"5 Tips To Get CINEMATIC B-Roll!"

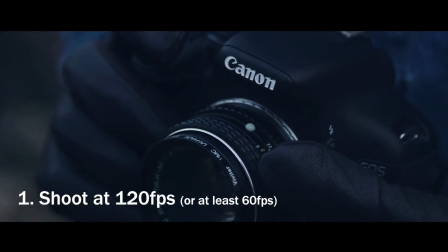(0:18)
shoot at least 60 frames per second preferably 120 frames per second as you can see 30 frames per second looks choppy but 120
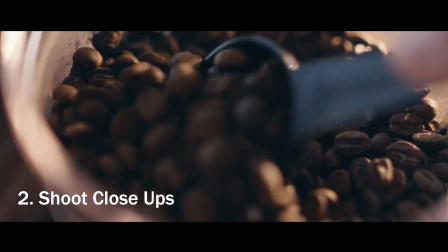(0:26)
it looks very smooth next to shooting close-ups now to me close-ups look way more cinematic shooting b-roll but I have nothing against wide shots just make sure
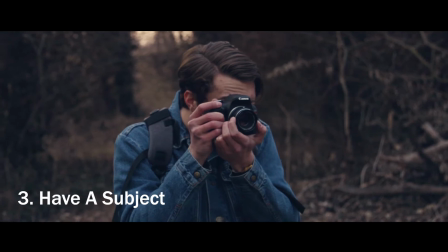(0:34)
you get the close-ups to cut into number three is having a subject to shoot if you go out to a cool location
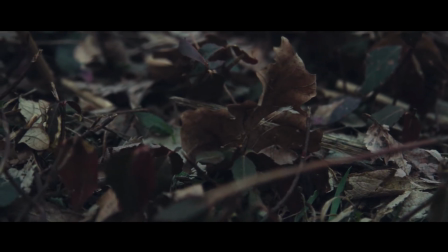(0:41)
and are shooting b-roll of that location it can get boring really quick so it's nice to have a person or object to take out there with you so you
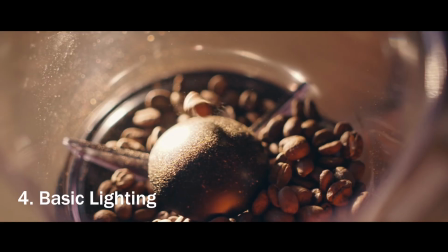(0:49)
can shoot them at that location to mix it up next is basic lighting now i know lighting can scare people but it does not
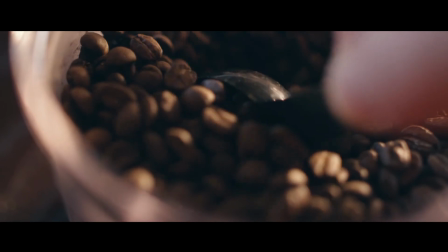(0:55)
take much to get better shots now all this b-roll looks like it was shot in the morning but it was actually shot at night because all i did
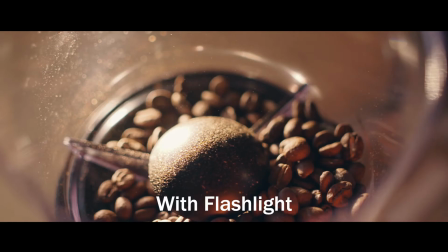(1:02)
was set up a flashlight behind the objects to get a bit more light here's the shot with the flashlight
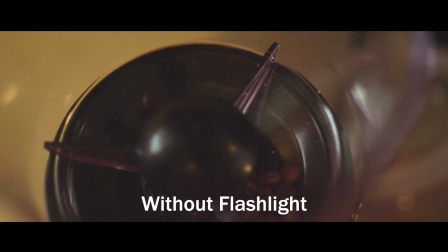(1:07)
and without the flashlight massive difference and finally widescreen bars b-roll
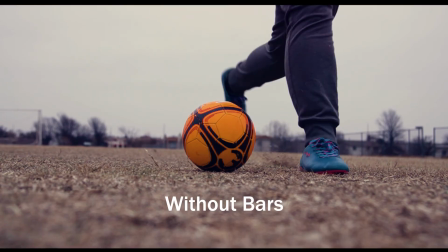(1:15)
without widescreen bars always comes off looking amateur but as soon as you add in those widescreen bars things start looking very cinematic
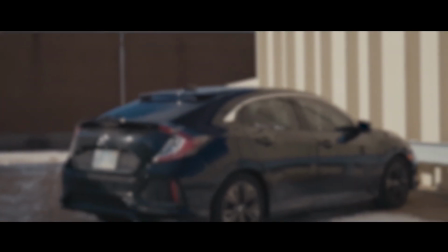(1:21)
and very professional so that's it for this video guys i hope you enjoyed the five tips to getting better b-roll if you did
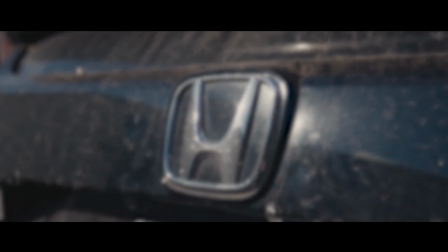(1:27)
make sure to hit that like button and if you really liked it make sure to subscribe but my name is brayden frazier and i will see you in another
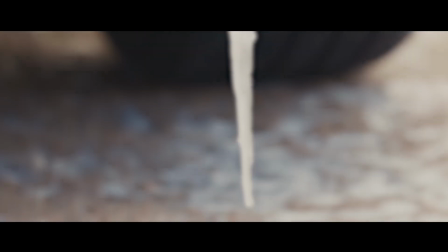(1:32)
cinema vlog or tutorial